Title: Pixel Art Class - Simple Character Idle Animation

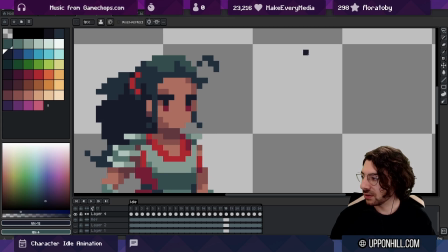So out, down, rest.
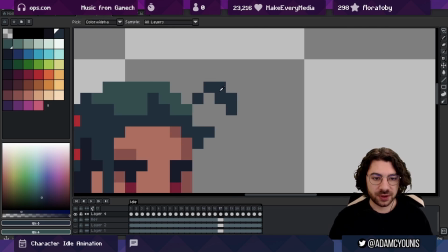And especially with this little stray hair, but this way we're gonna have it move from this to this and it's gonna sit up a little.
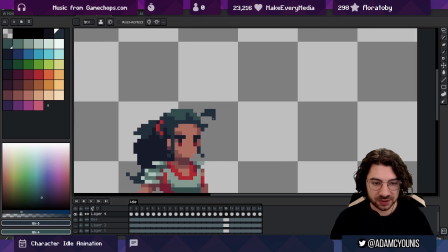I think we could even drop it down a little and have it spring back up.
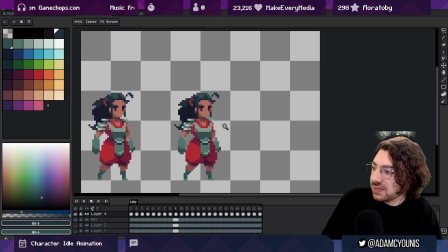Normally, I probably wouldn't say that this is very appropriate physically, but I think because this is still kind of cartoony, I actually kind of like it. So I'm going to keep it. And we're going to go for the same thing on the other hairs.
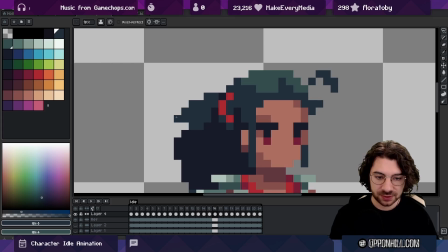So we're going to like maybe just bring this up. Basically, with this line here, when we drop down, it can't go any higher than it was.
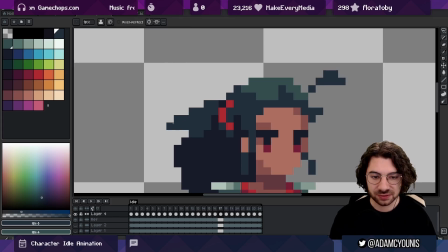Okay, so this stuff doesn't really work, but we can flare it out.
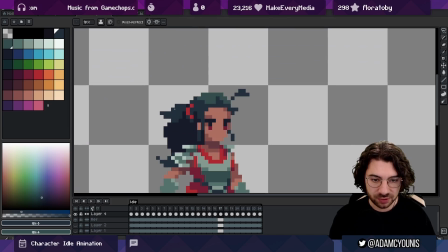And we can bring this out a little bit too.
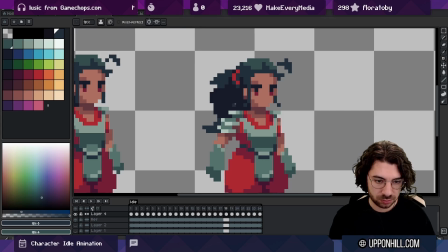Let's shift this up a little bit and out a little bit maybe as well.
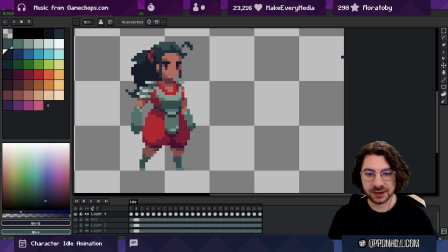Not bad. Now, as we rise back up, we can do the same thing with the hair, drop it down a little bit,
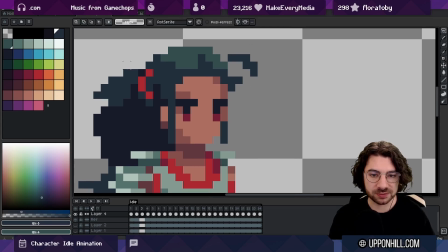but probably not as much as if it's coming up.
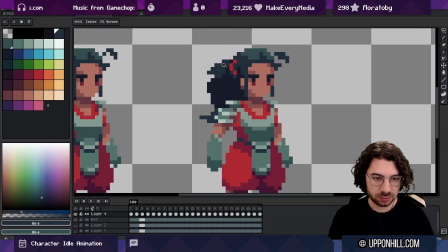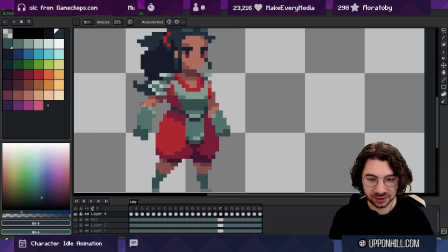And as I'm looking at this, I think this is probably even a little too much. Probably take away a little bit of that.
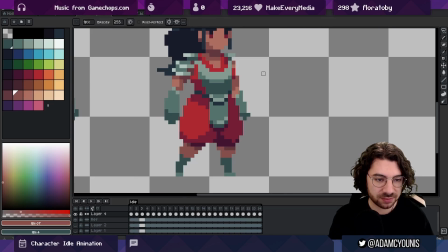And we could probably bring this a little bit in, just on this frame. Now I want to do just a little bit here with the legs and the shadow.
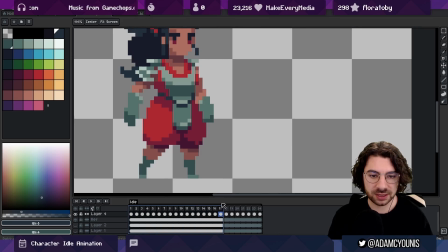So let's watch that again. As we drop, I want to see this drop a little bit.
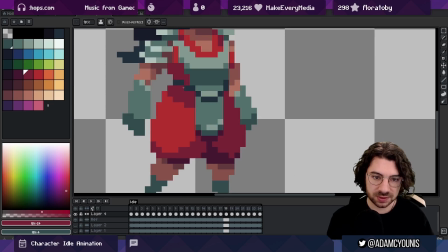Maybe stay dropped here.
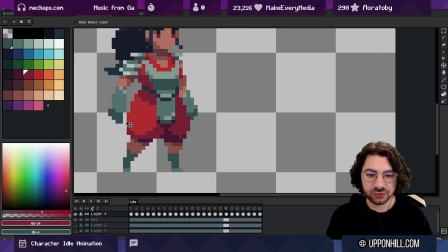Now, I wouldn't really go too far with the legs. I mean, technically, like, you know, we could make the knees bend a little bit here or there. I'm more inclined to just shift this shadow just a little bit, keep the silhouette exactly as it is for the legs, because I really don't want the breathing to be too heavy.
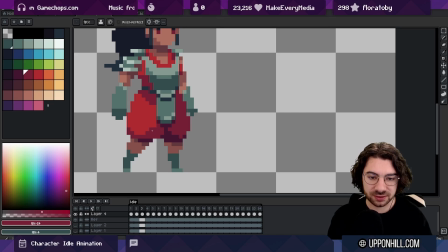So I might just shift like this up here, and then on these 2 frames, keep it up.
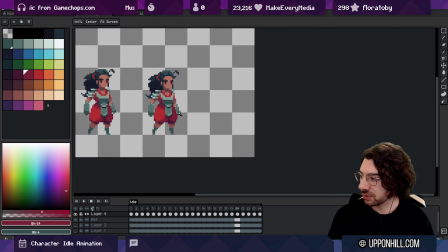Yeah, nice and simple. Just really simple like that.
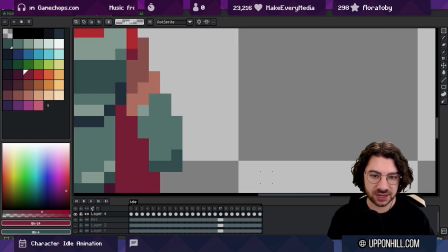And I'm just wary here on this edge. I'm watching it sort of pop and I don't really like that. So I'm going to take some pixels away.
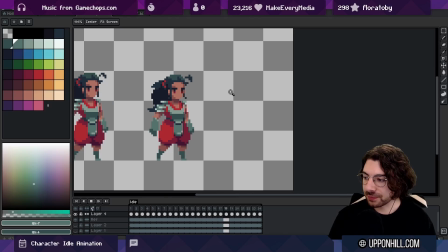So we're in a pretty good spot now. I'm pretty happy with how things are looking, and I don't think I want to edit any more of this visually, but I think we've got probably too many frames. So let's take away from this last frame here, let's take away all of the frames where we think we can.
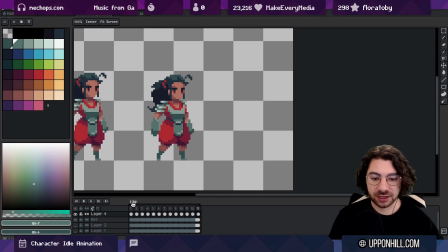This idle becomes breathe. Okay. And we can just take this looping frame. So it loops on frame 4 here. So what I'll do is I'll take frames 1, 2, and 3 and put them at the end.
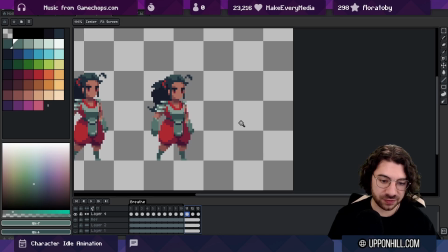And then make breathe 13 frames so that it fits the end there. So now this is our idle frame. We drop, we return, and that's it. So now we could probably take this frame 1 and then call this a new tag idle.
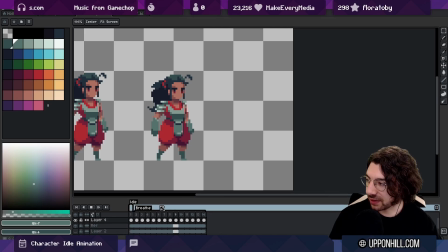And now we can sit here and then we can play this. And then we can sit back here again for as long as we want. And we can have the character breathe, you know, periodically or whatever we want to do in the script.